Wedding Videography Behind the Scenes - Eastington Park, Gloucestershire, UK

So, bride's getting in her dress, so we've made ourselves sparse, obviously we don't want to be in there while she's getting changed. She's going to give us a shout, the last bit's just kind of the buttoning up, that's the shot we want. So in the meantime I've just come outside just to get some of the guests mingling. So many spaces still not set up, I'm just assuming they're waiting to the very last minute to put it up. Because I want the chairs to be out. If the chairs were out, I'd go and put my cameras up now for the ceremony space, but it's not worth doing that until I know exactly how it's laid out. So in a couple of minutes we'll be getting a call to the bride to get the last bits of the dress. Then she's going to be doing a first look with her granddad who's taken her down the aisle. So yeah, it's going to get very hectic in a couple of minutes. So I'd like to get my ceremony set up pretty soon. I'm assuming I'm going to have to do that whilst the registrar is having an interview with the bride.
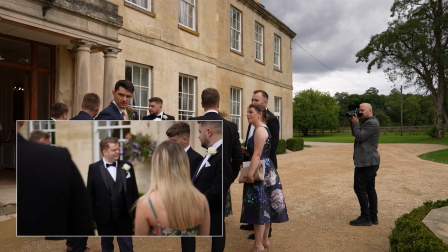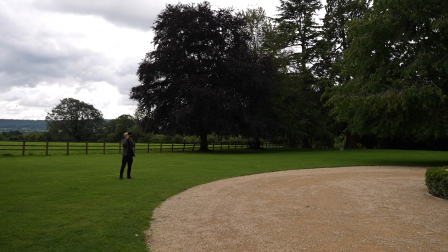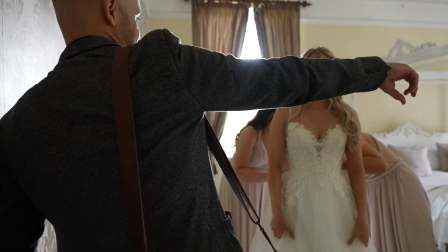Are we? Can we? Is that all right by the light?
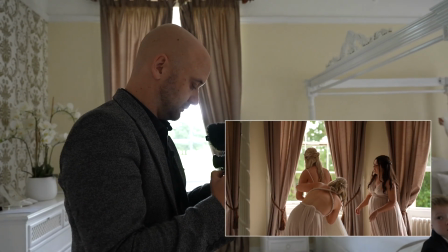Again, this is a key moment of the day that I'm going to want to have good coverage of and lots of variety of angles.
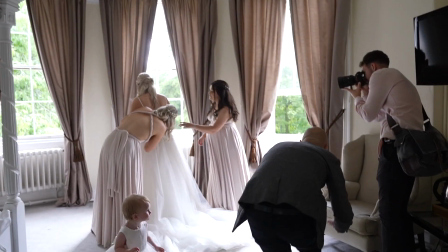But the first thing I wanted to ensure was that we're in good light. So I've just asked if we can move over towards the window where we've got some nice light coming in from these big windows.
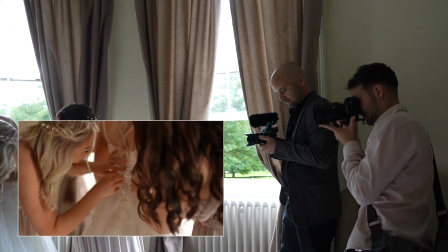This will make a huge difference to the quality of the final footage.
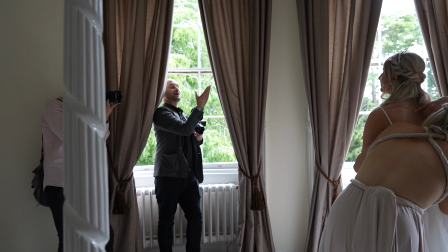Can you turn your face a little bit this way, but then kind of like look at that set, beautiful.
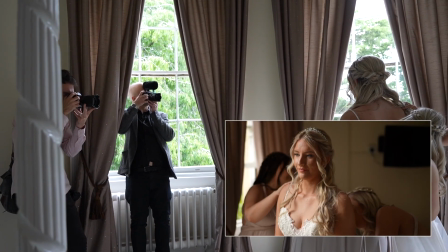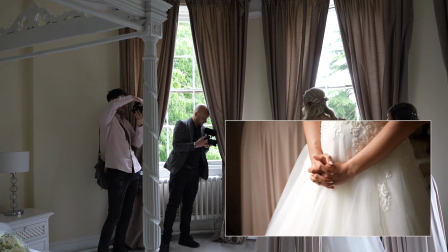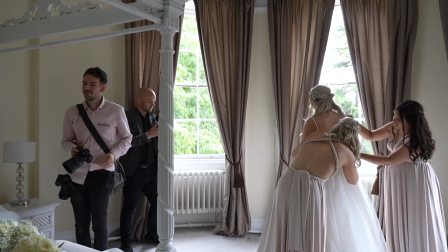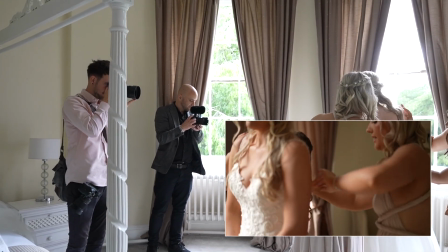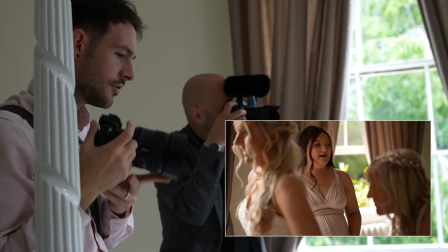Yeah.
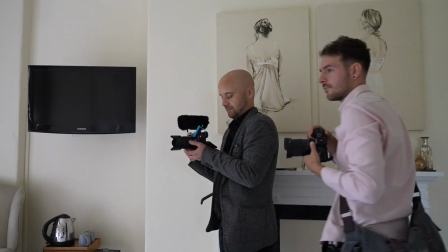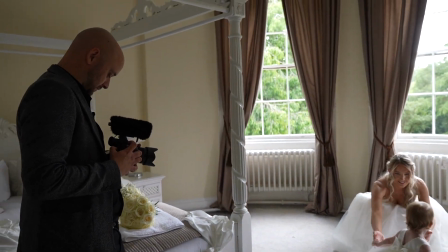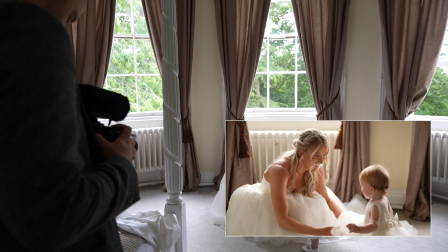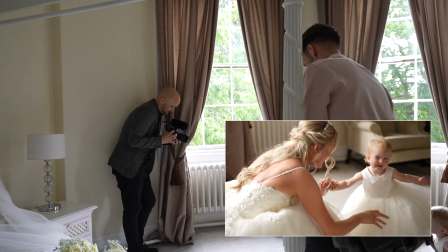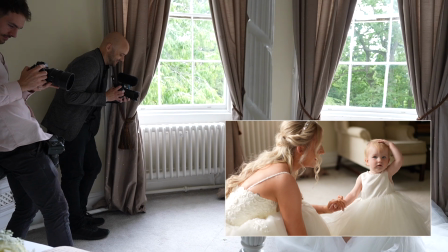Where's Mummy? Give Mummy a kiss.
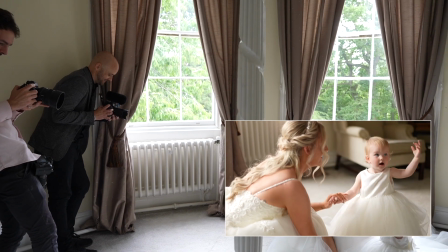Kisses and cuddles. Give Mummy a cuddle.
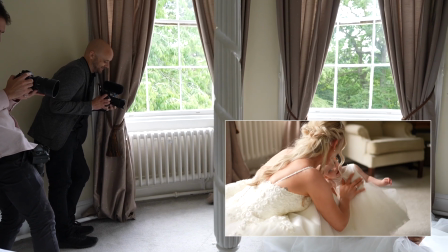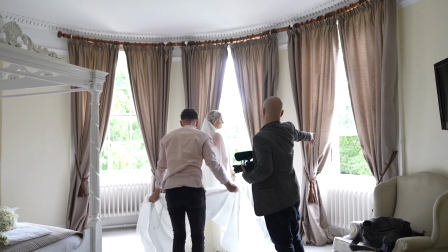And if I can get you kind of like looking kind of here, Olivia, kind of like there, so I can see, yeah, I'm going to be shooting from behind, but I just want to see a bit more of you.
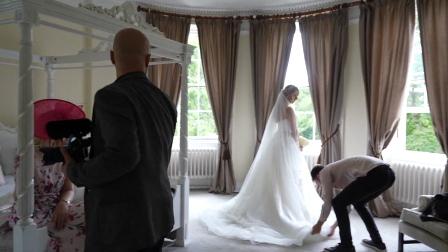Maybe kind of down here, actually, yeah. Can you move your hair's covering your face a little bit?
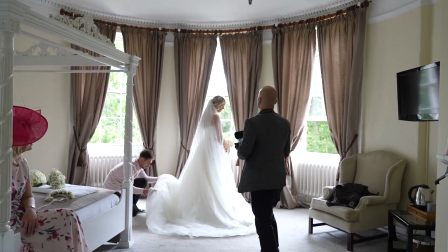Just, like that's good. It coming down's nice, but yeah.
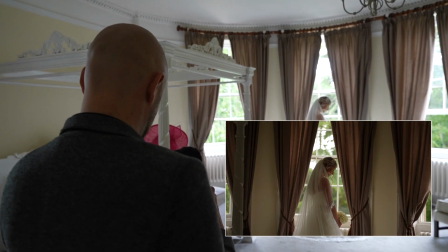Alright, so if you look down at your flowers for a second, Olivia, then back into that position that you were looking a second ago, and then straight up to me.
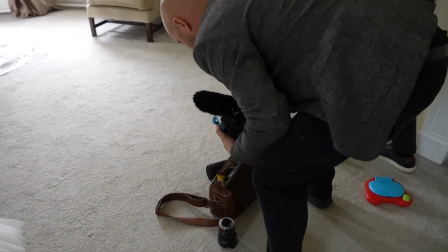Beautiful. So the 55mm stays on my camera for the majority of the day.
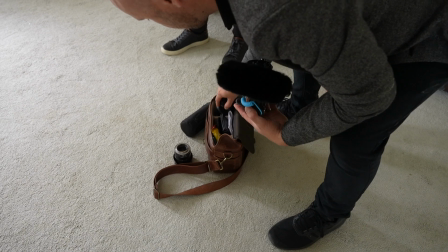But on the occasions where I need something a little bit wider, I usually use my 35mm, which I keep on my satchel, which is on me throughout the day.
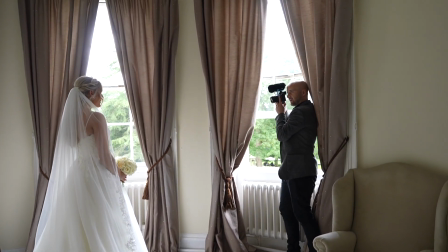Okay. So if I can get you to look towards the window a bit more, so the window light's on you. Beautiful.
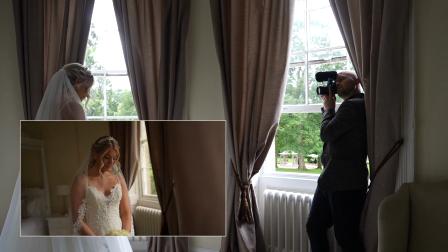And if you look down at your flowers for me. So then out the window again.
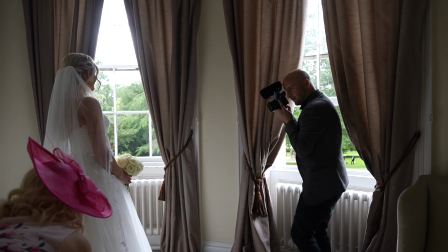So close up with your flowers.
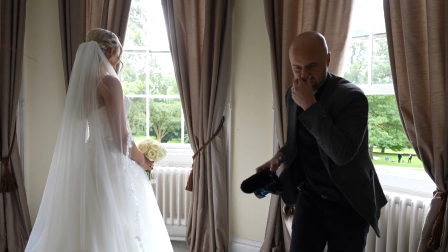I'm going to get one more from behind you.
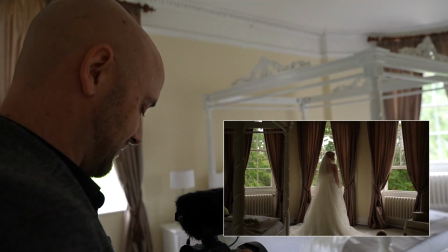Okay, if you look to your right hand side, Olivia, just so I can see a bit more of the side of the face, yeah. Gorgeous.
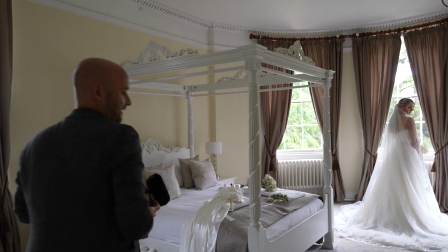Lovely, thank you. Cool, I got it done, thanks mate.